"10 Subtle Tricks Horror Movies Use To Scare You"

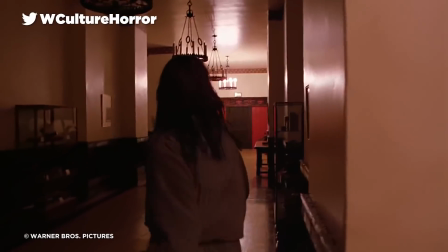8:13 A 2011 UCLA study found that it was the use of these sounds in the film's score that caused such a universally unsettled reaction amongst filmgoers,
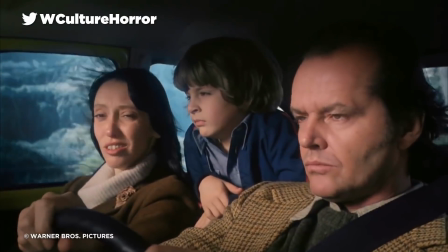8:22 even during relatively uneventful scenes.
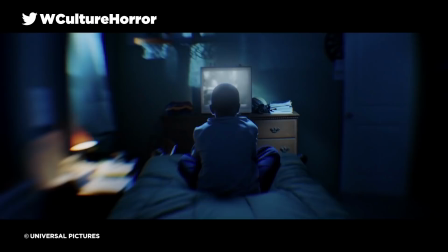8:24 It's an effect few filmmakers have been able to quite match as well in the years since, but horror scores nowadays are filled with a plethora of non-linear sounds, and Harry Manfredini's infamous sample of a whispered ki ki ma ma ma in the score of Friday the 13th remains one of the favoured examples.
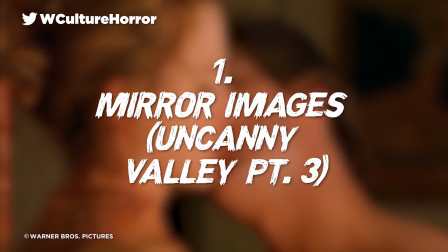8:41 1. Mirror images. Uncanny Valley Part 3.
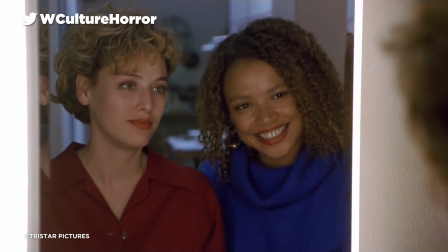8:45 The third and final part of Uncanny Valley for horror filmmakers, mirrors and doubles crop up constantly in horror.
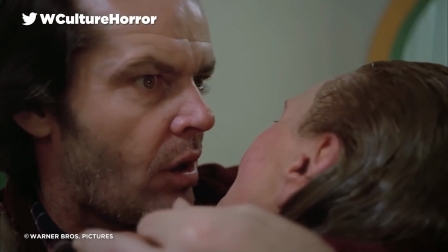8:51 Figures like Candyman and Bloody Mary appear through them, and characters are forever seeing their own reflections distort and change in them before their very eyes.
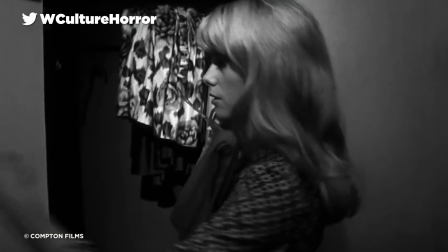8:59 And it goes without even mentioning that there's many characters who have seen a threat appear behind them as they shut their medicine cabinet.
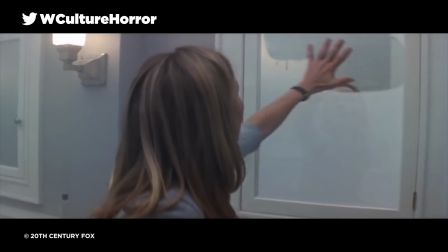9:06 Mirrors are used so often as they are naturally sources of fear for people because of the limited human capacity for self-identification.
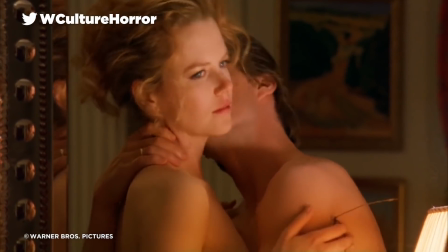9:13 The simplest iteration of this phenomenon is classic sleepover games like the aforementioned Bloody Mary,
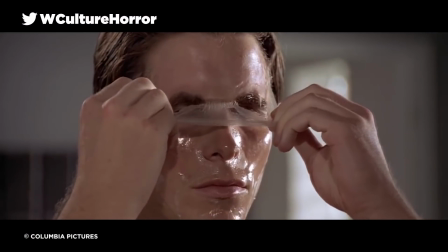9:18 which use a psychological trick that relies on players focusing on their unchanging,
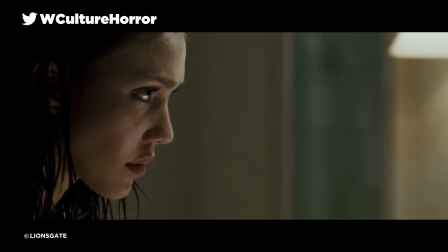9:22 unmoving reflection for long enough that the eyes begin to distort and subvert what they're seeing.
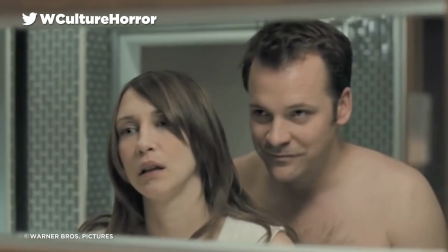9:27 That's why mirrors are so often the locus of scary scenes, as viewers have an innate distrust of the flat,
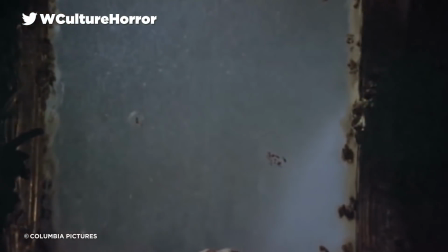9:33 two-dimensional unreality of reflections, and expect them to hide something sinister as a result.
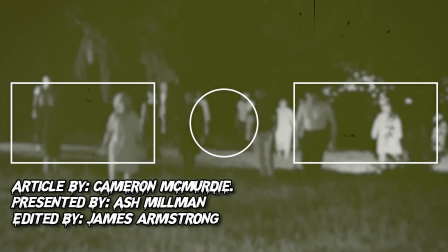9:38 The more you know, eh? And that's our list. Which of these tricks got you?
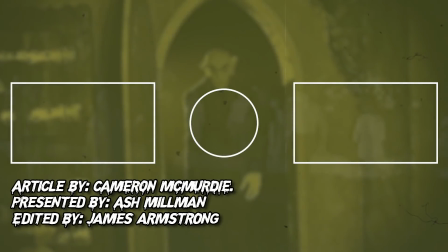9:43 Share your thoughts in the comment section below. I've been Ash over on social media @AshMillman, and this has been What Culture.
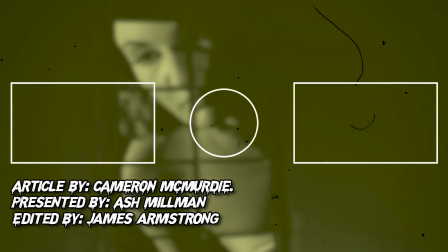9:50 Don't forget to like, share, subscribe, and come back again soon for some more spine-tingling horror content. Thanks for watching.